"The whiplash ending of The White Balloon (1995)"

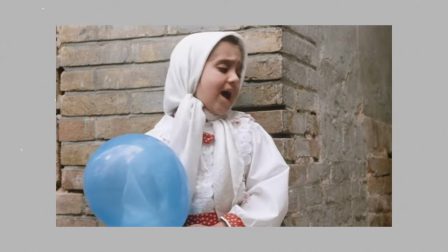3s
The White Balloon, written by Abbas Kiyostami and directed by his protégier Jaffar Panahin, can be a great double win with the former's 1987 film and the first of the Coker trilogy, Where is the Friend's House?
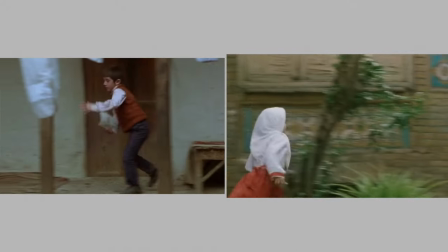15s
Both films feel like journeys where our little protagonists have to carry out a difficult task by navigating challenging environments.
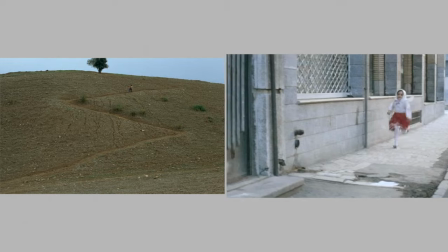24s
In this video though, let's focus on The White Balloon. The whole film revolves around Razia desperately wanting a new goldfish for the new year. She goes all out to get her wish for the film and ultimately gets the green light.
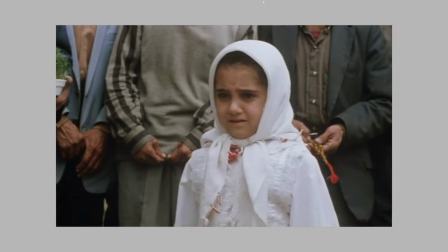41s
On her way to the shop, two snake farmers give the impression that they would sneak out the women girl's 500 note.
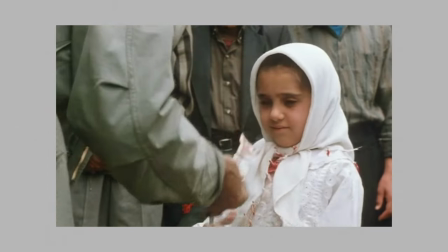47s
They do take it but put it back into a fishbowl. Razia reaches the shop and asks for the fish but soon realizes she doesn't have the money.
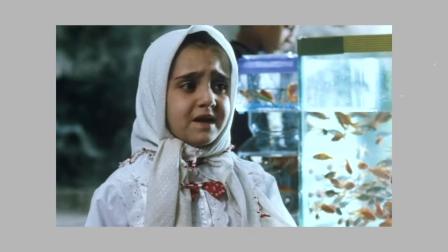57s
Again, everything is staged as if to indicate the possibility that the shopkeeper must have stealthily taken it out.
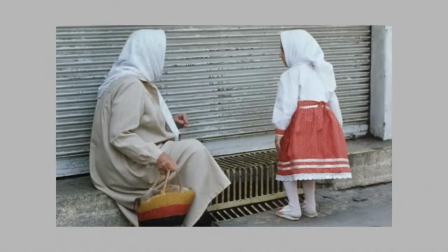64s
Later, with the help of a kind old woman, Razia sports the money in a fit at the entrance to a store that has been closed for the new year celebration.
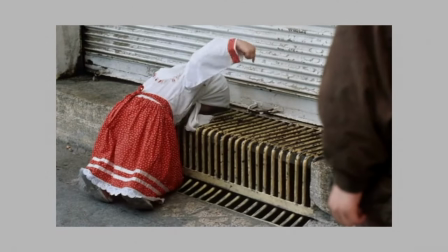73s
With a slap mark on his face, her elder brother also joins in, but both of them are unable to find a solution.
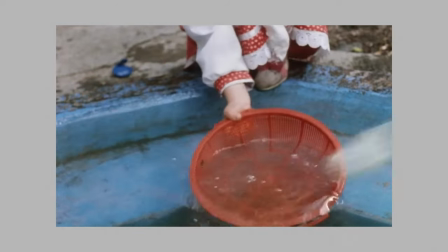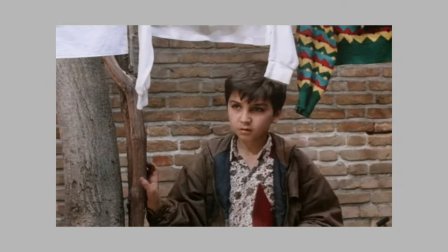86s
The hot-tempered abusive father, who we never actually see in the film, is constantly at back of our minds. What if the siblings can't fetch the money and go home without it?
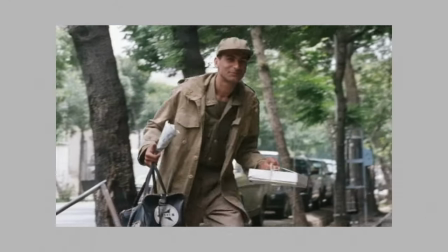97s
In the midst of it all, a young soldier creeps him and like those snake charmers and the shopkeeper, he is also made out to look suspicious but turns out harmless in the end.
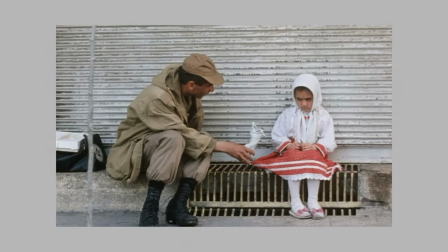108s
These brilliantly written characters add more depth to the film, keeping the audience slightly on the edge.
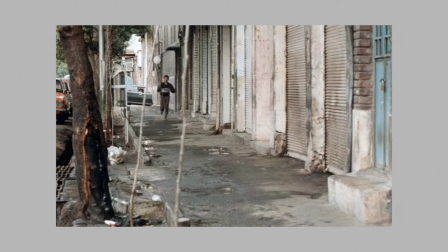116s
Finally, the balloon seller who we see at the beginning of the film saves the day. He He goes out and fetches some chewing gum to stick at the end of the wooden stick.
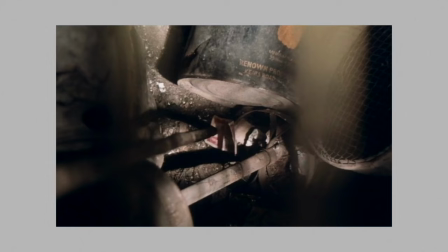125s
After a few attempts, they find success.
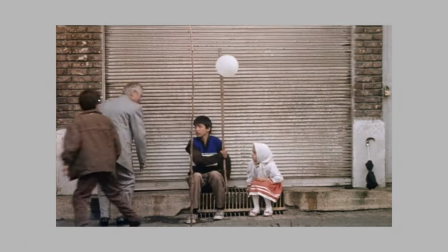130s
As soon as they retrieve the money, the brother leads her sister to hurry away to the shop.
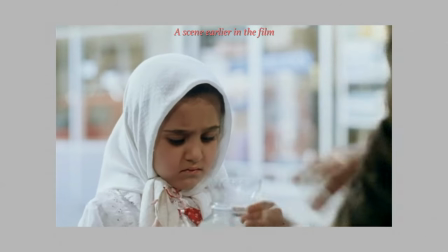136s
However, to an utter surprise, we never get the shot that we were waiting for all these 80 minutes. The money shot at the shop of that of a super happy Razia finally getting her hands on the fish bowl with a big fat fish inside it.
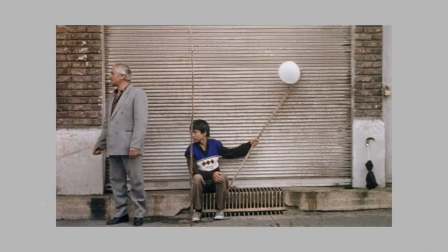151s
Instead of that, the camera stays at the poor balloon seller and his apparent disbelief. The film's ending is a whiplash. It subverts the audience's expectations of a traditional happy ending.
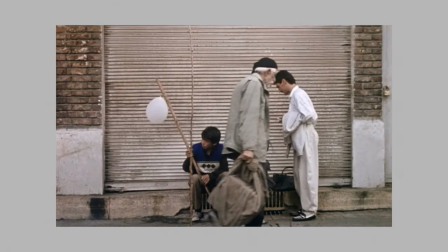165s
The 1.5 minute long take has some familiar faces getting in and out. The siblings again make an appearance, this time with the goldfish and again ignore their saviour.
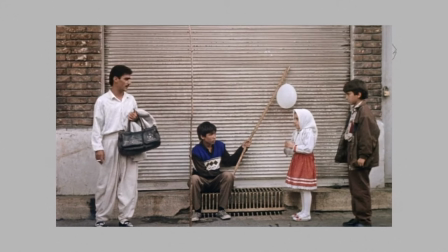177s
Forget a proper thank you, the balloon seller doesn't even get a kind glance for his efforts.
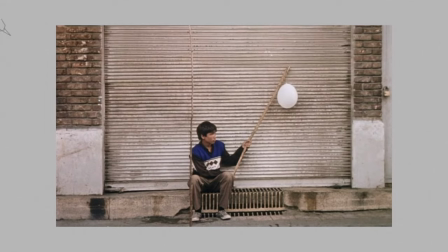182s
He is casually ignored. A cyclist passing by sums it all up. The siblings do have a reason though. They are preoccupied with their own concerns. They have to reach home ASAP. The ending perhaps is a subtle and poignant commentary on the complexity of human experience and human interaction,
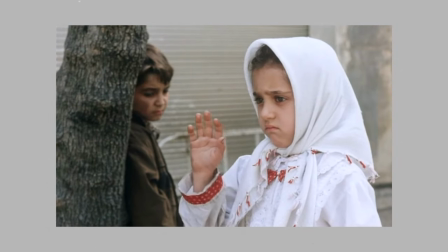206s
the many different ways in which we perceive and respond to the world around us. It invites viewers to consider the ways in which our own motives,
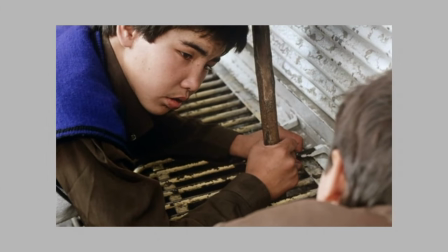217s
perspectives and biases may limit our understanding of the world and to reflect on the importance
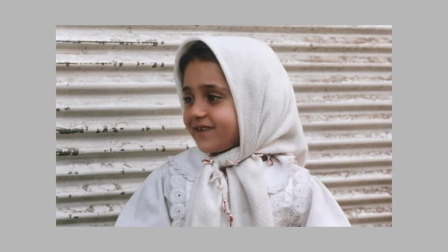222s
of empathy and awareness in building understanding between people from different backgrounds and cultures.